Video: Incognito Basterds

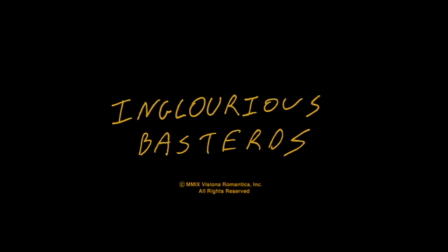14s
Inglorious Basterds is one of Quentin Tarantino's best films, and although there are so many things we could discuss,
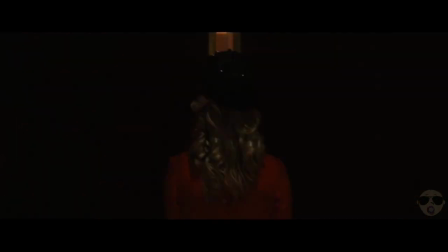20s
from Robert Richardson's outstanding cinematography, which is complemented by seemingly natural to the era art direction,
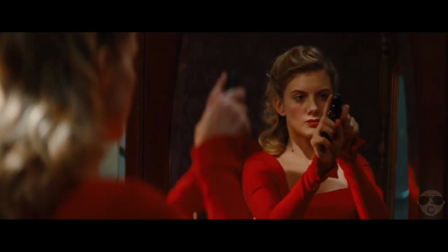25s
to Tarantino's gripping writing and characters, I think an overall review can be summed up pretty well by film critic Archie Hickox.
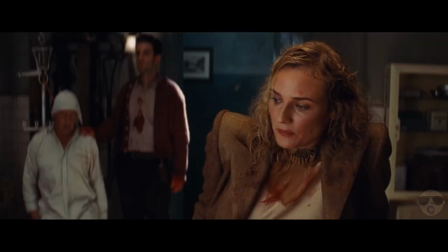31s Damn good stuff, sir.
Instead, I'll be focusing on Tarantino's use of language.
That sounds good.
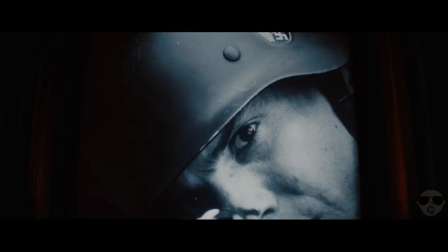37s
But to talk about Inglourious Basterds, we should discuss previous related works in the war genre, especially those of the 60s and 70s.
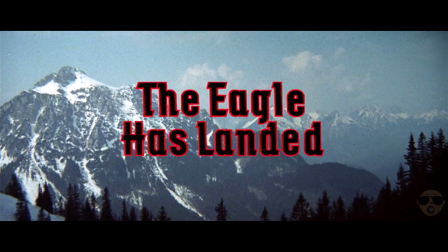49s
Now there have been many films set during World War 2 since it ended, and in these we have varying uses of language,
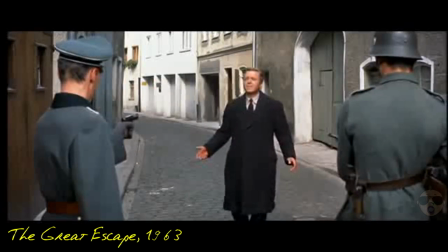56s
from having multiple in one film, to
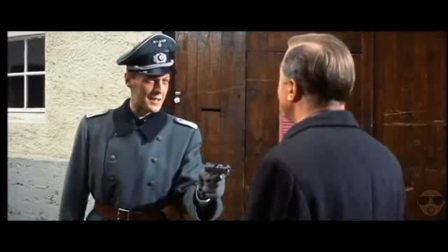62s
just having English alone but with a regional accent to
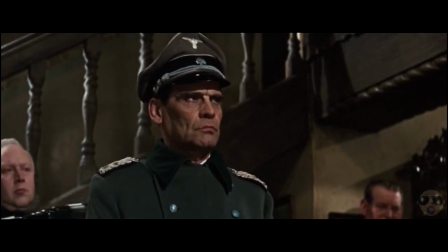69s
just completely ignoring any nationality whatsoever.
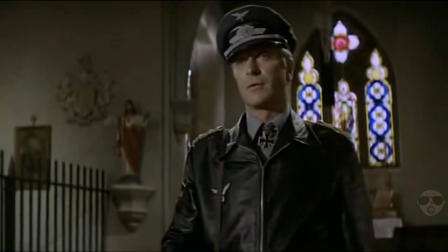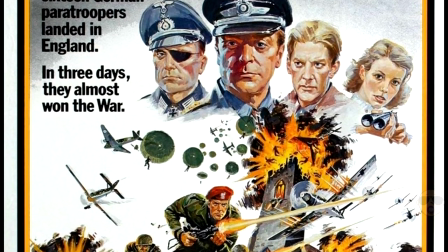83s
I'm not sure why Michael Caine in The Eagle Has Landed decided to drop the German accent but it definitely tests the
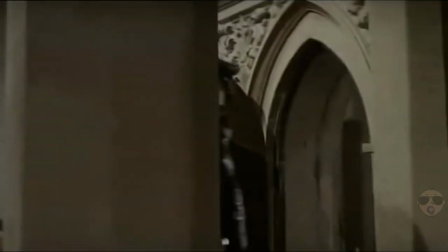88s
audience's suspension of disbelief and viewers are already letting reality slip a little when all sides are speaking English.
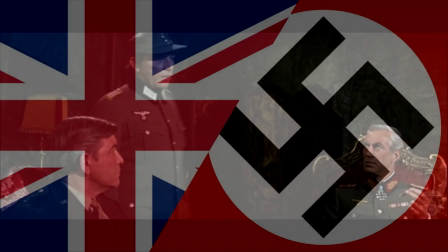95s
At least of different accents, we have a separation and an almost imaginary language divide, but without that, it can't escape feeling like a mistake and retracts on any realism.
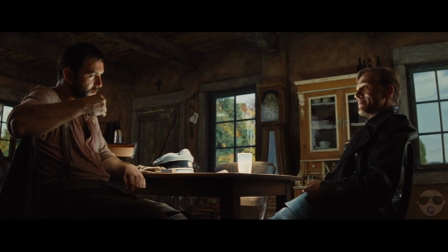104s It's an interesting thought.
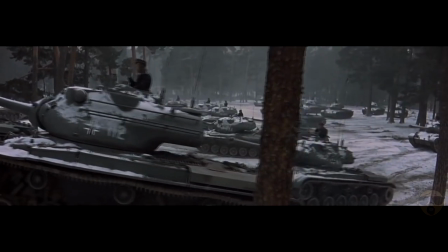105s
Now it's not that I'm saying these films are bad because of the use of the English language or lack of authenticity of the accents used, in fact I find some of these films fantastic.
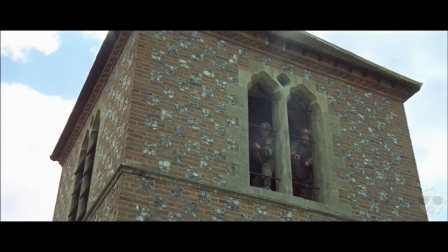113s
It's just that when you're in this war setting having these opposing and divided sides, separated by language,
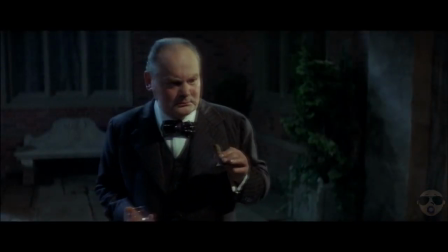119s
culture and regional accents, not using them to your advantage structurally is a missed opportunity.
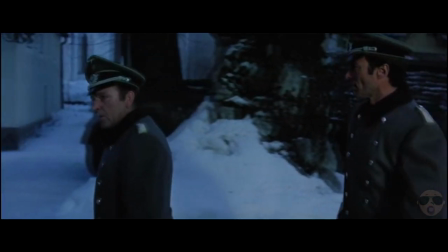128s
Let's take this scene from Where Eagles Dare for example. In this scene our lead characters are entering a tavern in German territory.
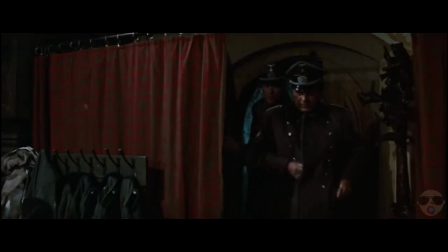137s
They're there to meet up with contact working for their side. It's almost the very same situation we see in Inglourious Basterds, but with an added 30 plus Germans.
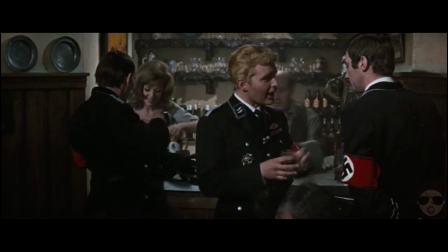145s
As they enter, leader of the group Major Smith is concerned only with SS officers, strangely. seemingly they are the only threat in the room that could dispose them.
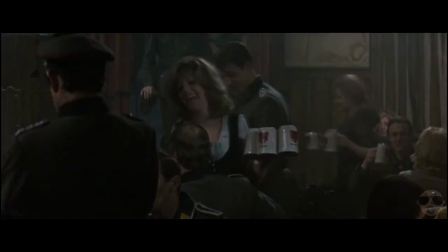152s
They all take seats and as Smith sees his contact instead of waiting for her to make the rounds and come over to him he actually sits down of Nazi officers.
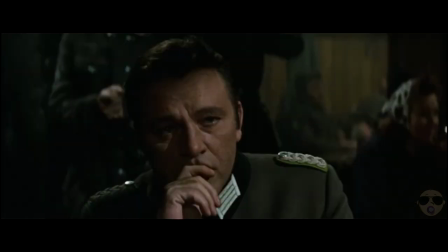162s
I find because everyone speaks English his ability to get out of the situation on top is just too easy and overall less satisfying.
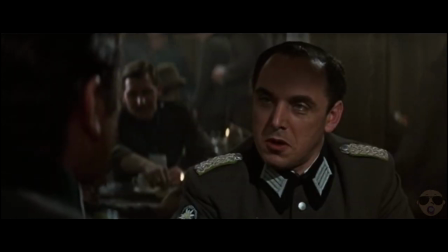169s Major? Your conduct does not become an officer of the Wehrmacht.
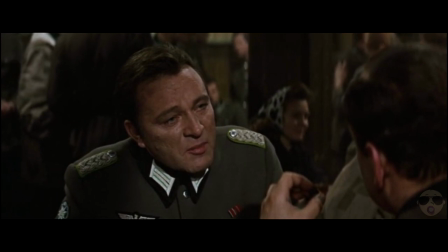175s Herr Major, when you talk to me. Major Bernard Himmler, I advise you to mind your own business in future."
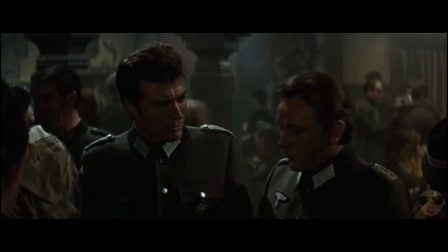183s
Smith and Schaefer then chat about at the bar as if no one is in the room but them. Like it's not possible for one German to hear them and expose them all?
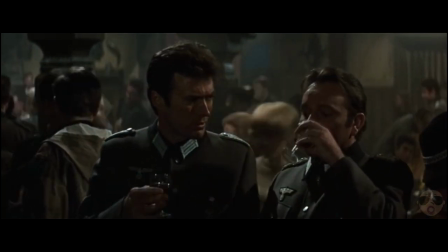191s
It could have made for a far more tense scene to have our characters have to speak German to blend in,
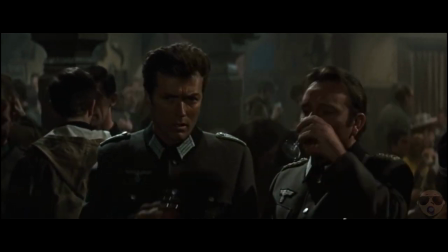196s
or to add you could have Schaefer not speak German at all, or simply just with a terrible German accent.
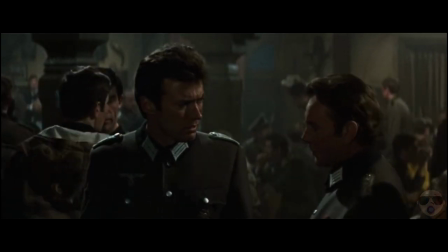201s
So the group have to watch what they say, without going deeper into the compromising position our characters are put in,
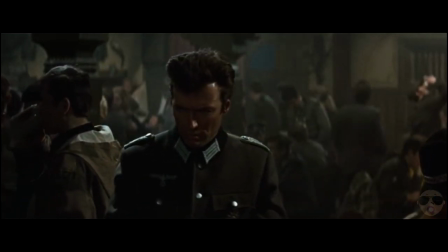207s
and the idea of what could happen in this situation, it doesn't create the tension that could have made it great.
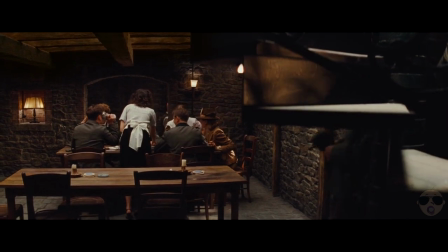212s
Which I think is why the bar scene in Inglourious Basterds works so much better, and why Tarantino commits so much time to it.
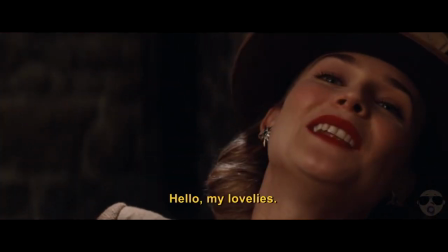225s
Straight away our characters know they have a problem. They hadn't planned on Nazis being in the bar, and although they all speak German, they know that just knowing the language probably won't cut it.
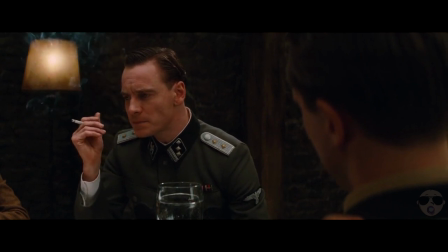234s
Which is exactly what happens in this segment of the film. Hickox's accent would be thoroughly questioned by our Inquisitor SS officer, who we actually also get in Where Eagles Dare.
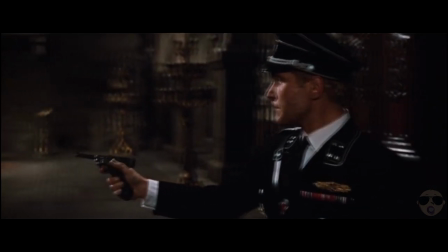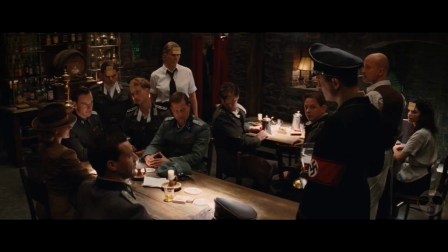250s
We feel the tension build as the scene goes on, and Hickox has to use his own knowledge of film to create a fictional life for himself,
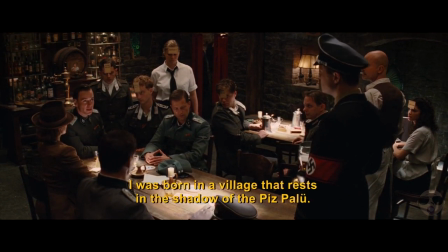257s
one that's plausible but only believable because he knows it and tells the story so well.